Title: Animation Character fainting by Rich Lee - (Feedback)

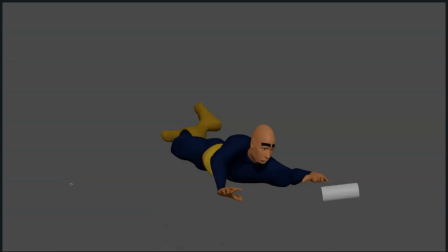Hi Richly, congrats on winning the contest. Just let you know that for this time I admitted the submission, but since there wasn't a big prize, but for the next time, yeah, I wouldn't
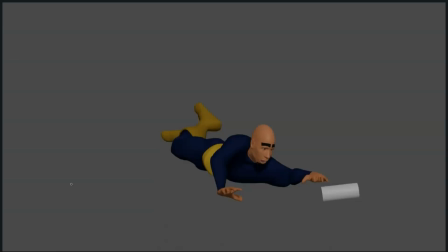allow the submission as it doesn't fit into all the criteria of the contest as it was supposed to be finding. But anyways, for the purpose of this contest, it worked. So congrats, really well done.
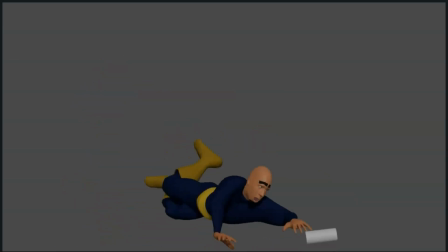I really like that you actually went to explain it. So you actually put uh, some good hours into it.
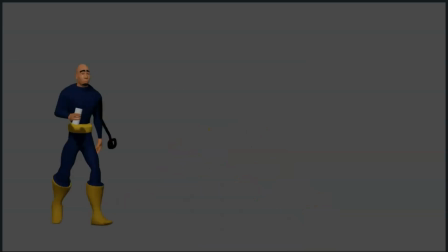So yeah, I'm gonna give you some feedback and let's see what is it.
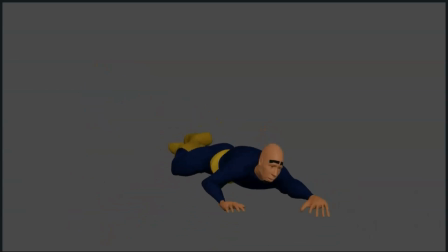Okay, first of all, I really like how the weight of the character, the credibility of he like tripping over his own foot. I really like how you animated this,
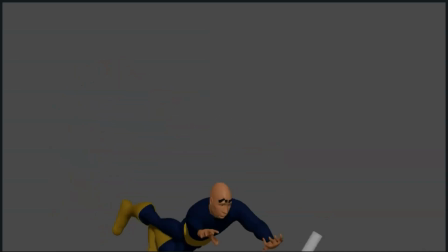because sometimes it can be quite hard to make it believable that the character actually tripped over himself.
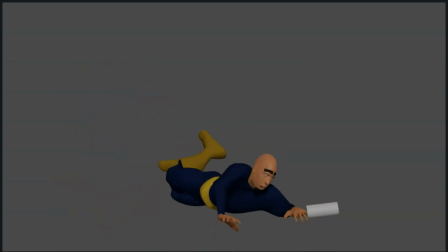It many times it tend to feel like it's on purpose, but you actually did it quite well.
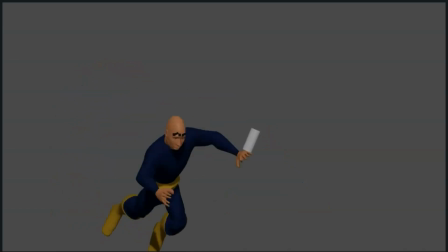It feels natural that he tripped over himself. So well done on that part.
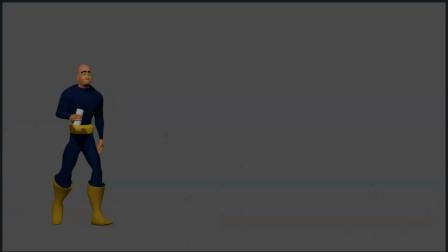Just a few notes. See here for the first frames how this arm is a bit frozen. So if you have this leg in
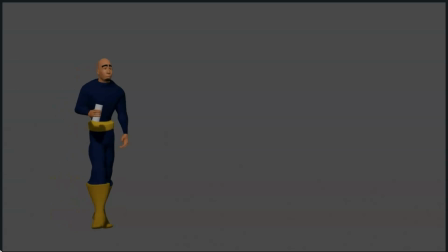this leg at front, and then you are moving this one, then the arm is moving forward with this one. Then in this one, maybe you have the arm swinging to the back to the back side. So all this part,
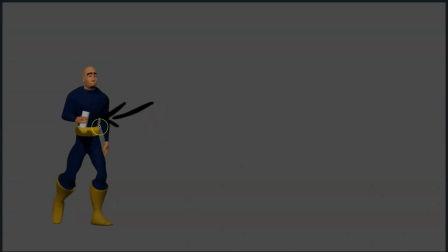I would like to see the arm finishing to swing back and starting to swing forward as you have it here, but don't have it frozen here. So maybe on the first frame, um, yeah, maybe it's a bit more forward,
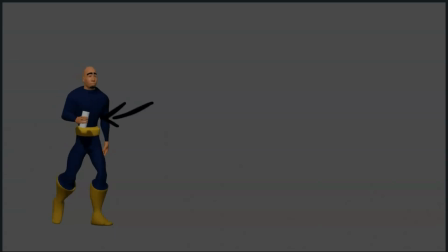and we see on the first frames how the arm finishes to go back and then starts to move forward as you have it. Um, Great, the trip over, great. Great how he lifts, the lifting of the hips there. Great. Although I would maybe keep it. See how the hips lift there and then go down.
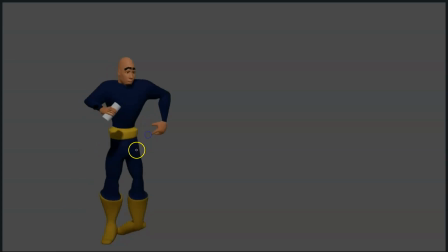Maybe keep it moving up a bit more. So lift for another frame. The body keeps moving up, So we see the head. The head keeps moving up. Just one more frame, a bit more, with a slowing to the upside.
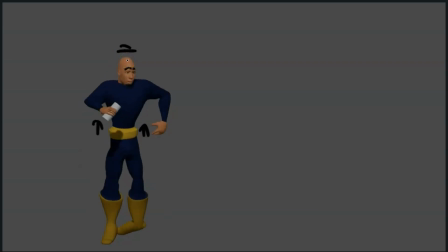So a little bit more, and then falls down. But just add one more frame, because right now it's one frame up and down the next frame. So maybe having two frames where the body moves up, it would add a bit more fluidity to the animation. Then also this arm, see how this arm moves up and then moves down again.
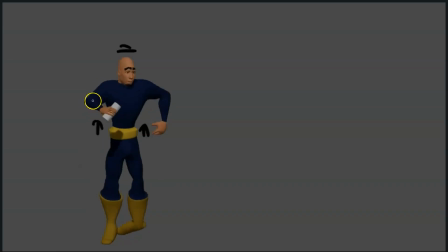So I would try to keep the arm moving up as well, so creates that overlap on the upper torso. Um, uh, so would be the upper torso and then the lower torso going down.
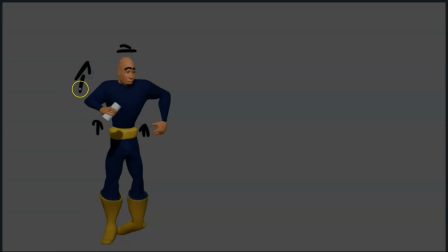So creating that a bit more overlap where the arm keeps moving up for a couple more frames when the torso starts to move down. So up, up, then the body keeps moving down and the arm keeps moving up for maybe one more frame.
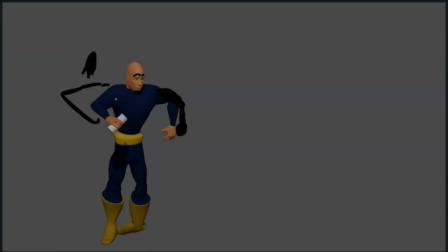Sorry for the drawing, I'm with the mouse. But yeah, you get the feeling like up, up, up, and then you can start to move it down to reach for the cap or whatever. But yeah, try to continuate that inertia a bit more. Same with this arm.
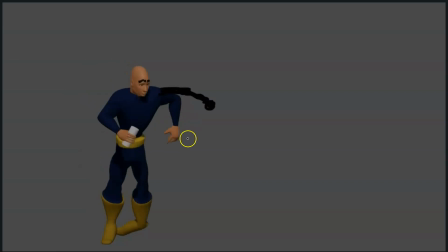See how the arm is moving up and then it kind of gets stuck on there. So maybe I would straighten the arm, so a bit more of a whip like motion, overlap on the arm. So he trips over, he straightens the arm,
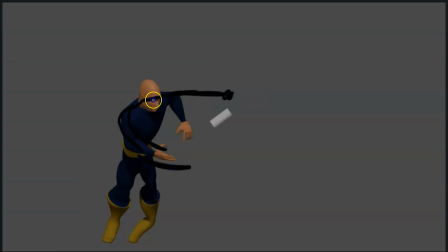creating also that nice line of action from arm to arm if you straighten this one.
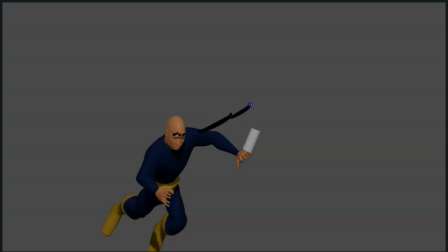And then you would have the arm in this more or less here, and then you could have, as you have it here, trying to dragging a bit the arm here, but you have it at once raising up and then going down,
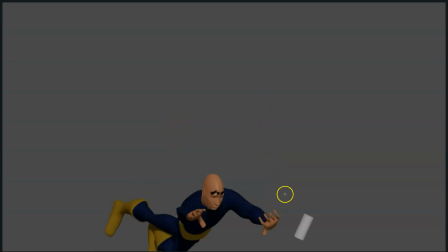and then start to go down.
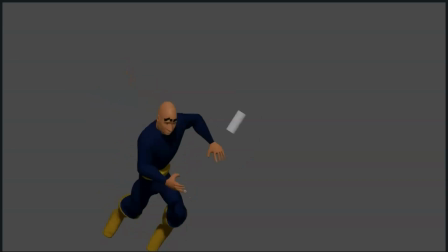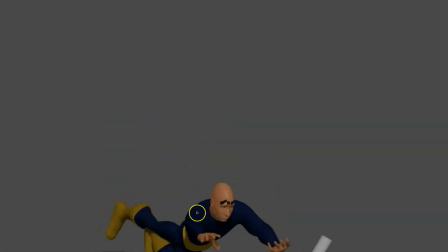here also see how he trips over, he's falling. At this point I would already start to move the camera down, because you have to imagine like the camera was a person, the eyes of a person, the eyes of a beholder. So as soon as he trips over and starts falling,
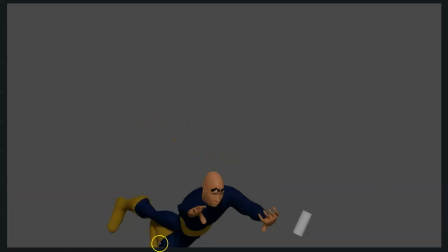the camera should try to see, because we are missing all his leg already here. So I think you should actually start to move the camera earlier, so we could see how he falls the first time,
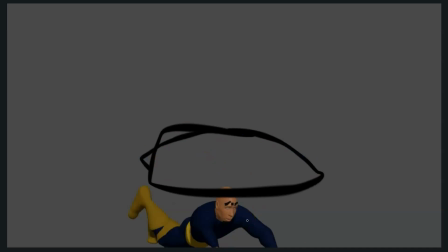his body already here when he's falling the first time, well, when he reaches the ground.
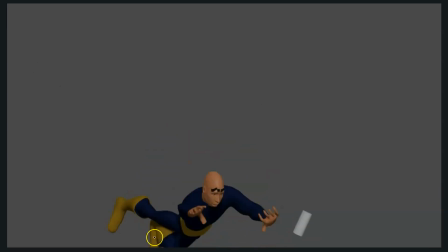Also be careful here, see how these feet seem to be broken already. Here should be already flipped over, because right now it's completely the I think it's broken right there. So yeah, be careful with that. See all this.
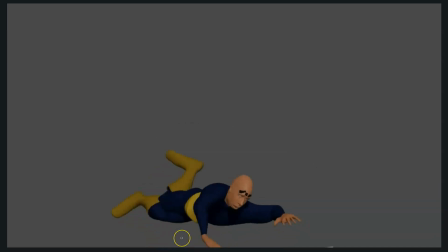Also see what's happening there, because there is a lot of intersection going on.
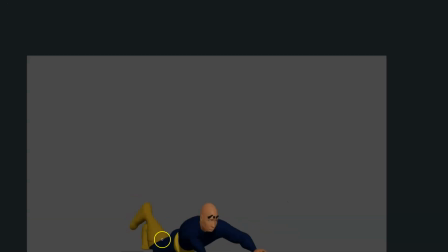See we miss the leg, both legs become one here, then they switch, and then it races again and we see the leg. So make sure that they don't intersect each other, that they actually feel like they have boundaries, that they cannot go inside each other, because it's see how it completely disappears, one leg inside the other one.
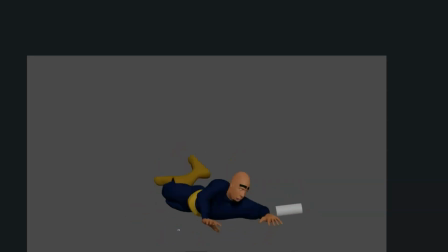And also here, if you notice, see how when he falls, and he falls, he settles there, and then boom, all of the sudden the body, this he settled,
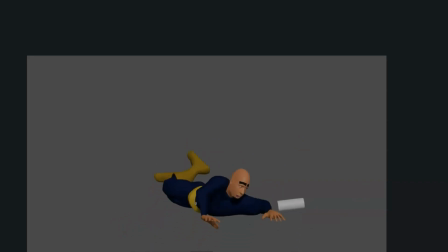he falls down 1 2 3 4 5 6 7 8 9 10 11 12 13 14 15 16, boom, 16 frames where the body is on a freeze kind of pose, and then the whole body flaps down to the ground.
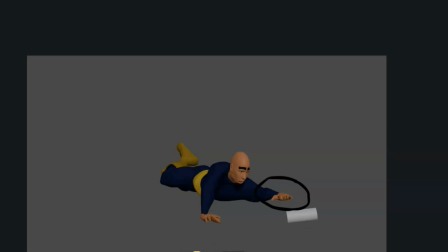So yeah, I would definitely remove quite a bit of frames from this transition and make this earlier. Actually, I would make, let's see,
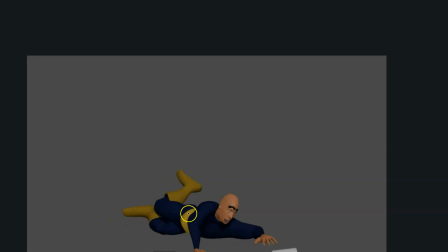here, boom, here as the legs move up, and then here on frame 51, I will remove all these, and from frame 51 to frame 63, I would remove all those frames,
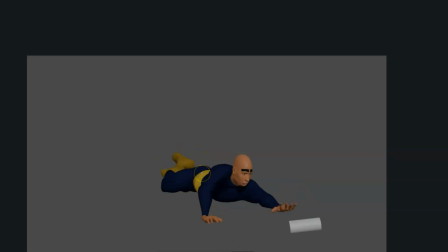so that the arms and legs fall right after. They don't hold on the air for that much long, because it feels odd. It doesn't feel natural that he's holding this pose for that much and then falling back.
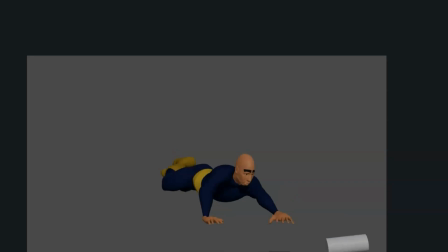So that's what I would do. Also be careful with the hand. See if you can make a bit of a nicer hand pose, because if you forget about the rest of the body,